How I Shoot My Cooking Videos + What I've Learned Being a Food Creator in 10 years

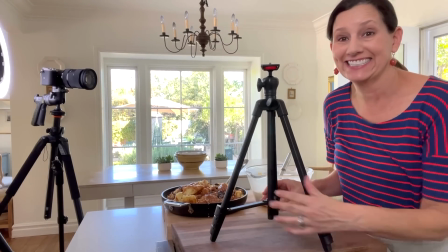1244s
This is a little tabletop pedestal. See how cute this is? This is also by Vanguard,
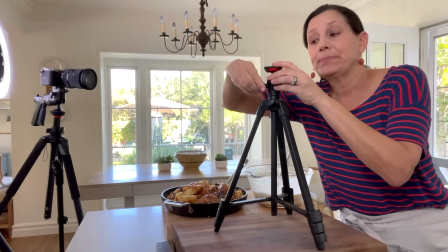1251s
and I love it because I could just get my B-roll shot to see an overhead shot of what's happening here.
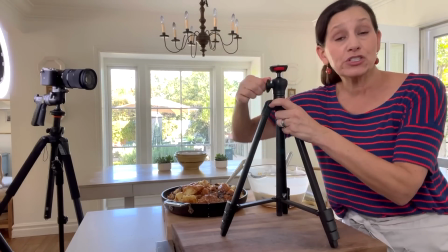1260s
See, and then that really puts you in the driver's seat of the cook.
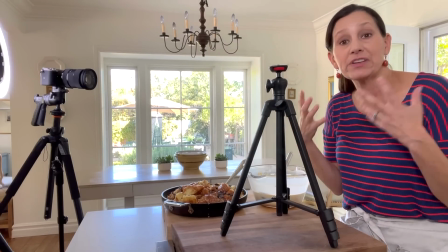1263s
I find that that's just such a great way to shoot food photography videos, is to make the viewer feel like they're kind of making it themselves.
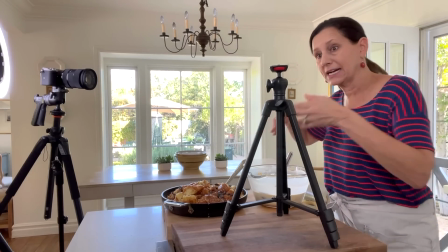1271s
And what better way than to get this angle, right? Here we go. Here's our fancy shot.
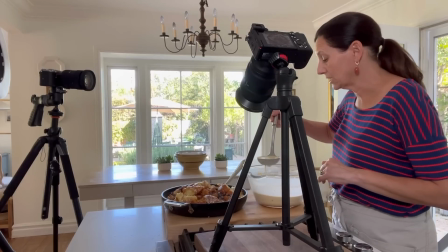1276s Just continue to pour the batter over the croissants until all of the batter has been used up.
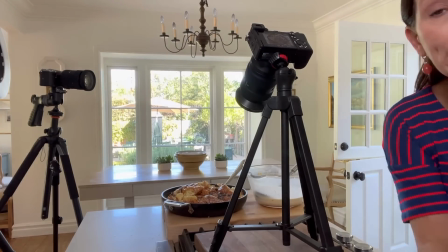1282s
I think we got enough of the tight shot. Let's bring it back a bit and get a real wide, long shot.
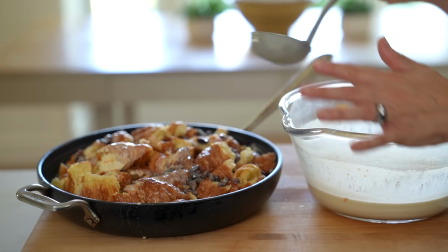1287s
I'm a sucker for food photography that gives you a sense of place, that makes you feel like you're in somebody's home.
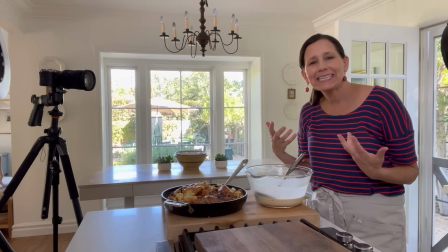1293s
I think there's something really cozy and welcoming and warm about that.
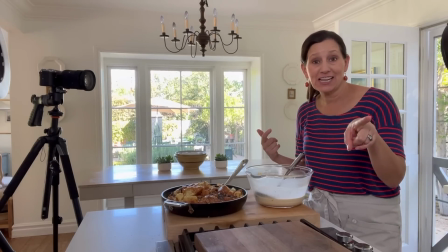1297s
So I like to take the time to do like this little shot here where you can see the table, a little bit of the bowl.
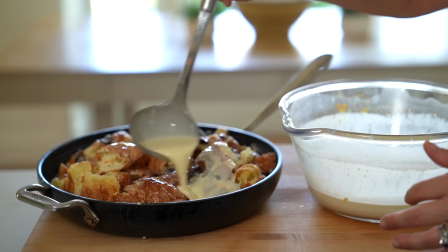1303s
It just feels like you might be in this kitchen with me. And I think there's something really comforting about that. Okay, it's gone into the oven. Now what do? I've got 45 minutes. I'm losing my light. If I'm running out of light like this, I will actually shoot the close because I don't actually need the finished piece because you don't see my hands, you don't see the scene. And then when I edit, it'll all kind of match just because it might be really dark by the time I do the close.
And I'm telling you, you will have one fantastic cold weather dessert.
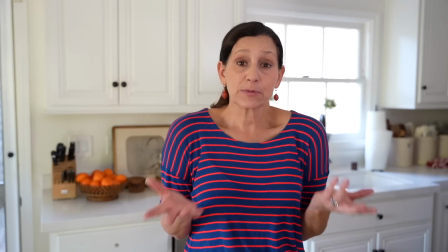1334s And if you would like to be the first to know when my videos post, subscribe to my newsletter. The link is below, and that way you'll never miss a video. All right, you guys, I'll see you back here next time. Until then, bye.
So on YouTube, there's always a lot of focus about subscribers. You know, how many subscribers do you have? How many subscribers are you adding? How many subscribers are you losing? Everybody adds and loses. So don't be afraid if you wake up one morning and suddenly you have lost 50 subscribers. It happens to me too. It happens to everybody. I actually think the bigger value is to have viewers subscribe to your newsletter. And the reason is that the algorithm on YouTube is constantly changing. As you grow as a food creator, you may not only just be on YouTube. There could be platforms that launch in the future. You may have a blog, you may have a cookbook, you may have products. There might be things you want to promote. And if there's some switch in the algorithm, those people will still be getting your update. I always get a lot of comments sometimes that say, Beth, where have you been? I haven't seen your videos. I'm like, I've been here. And a lot of that is usually just the algorithm switching things up. So if you can send your newest video in an email to somebody, then they're always going to be assured that they'll get your latest video.
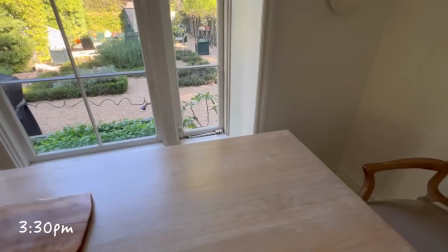1394s
I like to have this table as close as possible, especially at this time of day, to the light, because it's just so dark out here.
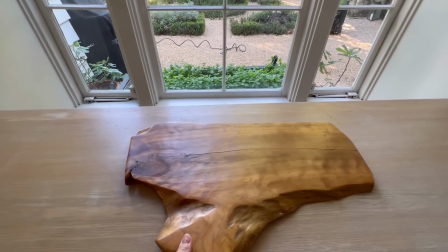1402s
It's just better if I'm kind of like here, and you won't see all of that because I'm using
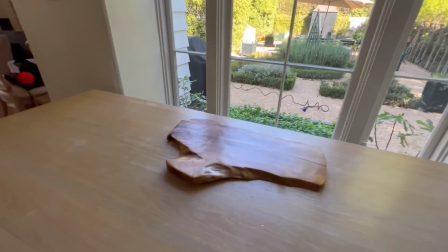1408s
a lens that is going to give you a nice shallow depth of field. Okay, so here, I will put you right here so you can see what I'm doing.
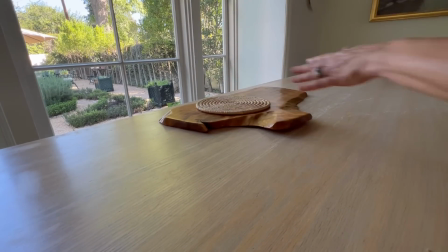1416s
Trim it. I'm gonna put the pot and pan on. I need my powdered sugar.
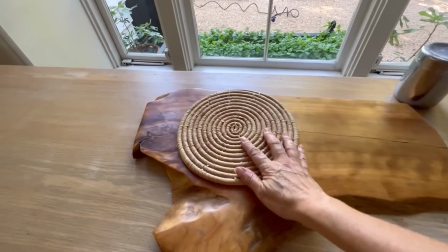1422s
So that's probably gonna go off there. I need a serving piece.
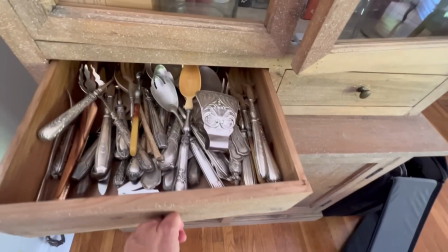1428s
So we'll go in here, get something gritty.
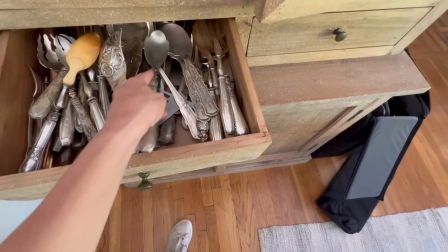1435s
Let's see, I don't know. Ooh, that's pretty.
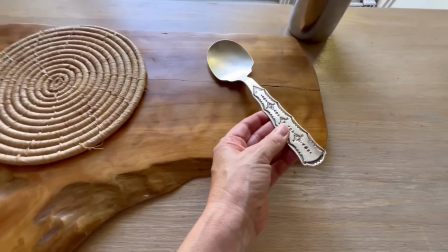1440s
I think I'll use that. I just think things with texture end up looking better in photography.
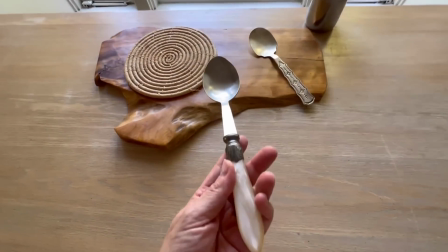1447s
I typically sometimes would just use this, but I think for the photo, this isn't as pretty, I think, as that.
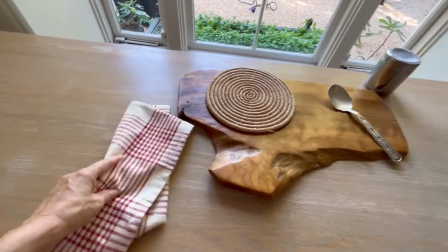1453s
So, okay, put that around the handle. And now I need some plates.
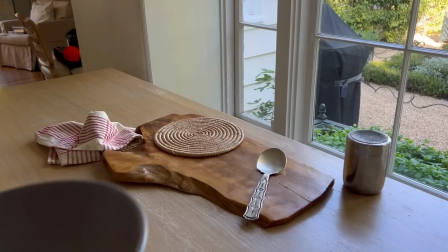1460s
All right, so I'm either gonna use this bowl,
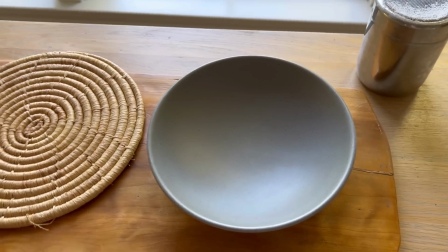1466s
because it's like ice cream and white bread, or I'm gonna use this.
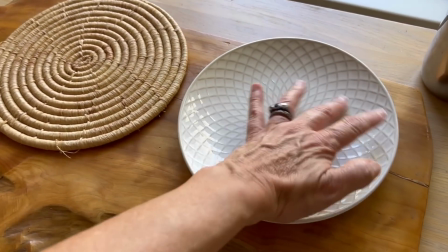1471s
It has a little texture texture on it. Even though it's white, it has texture.
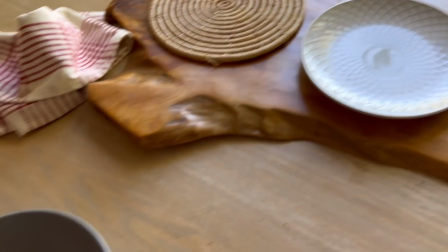1476s
You might be able to see it better because of the fact that it's low. And this is pretty, even though it's shallow, it's pretty deep.
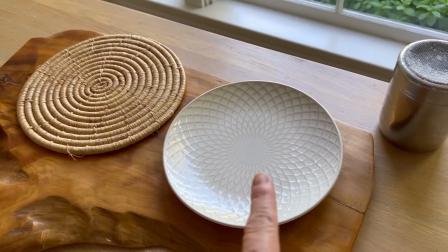1485s
So I think I might go with that. And I need a little dessert fork.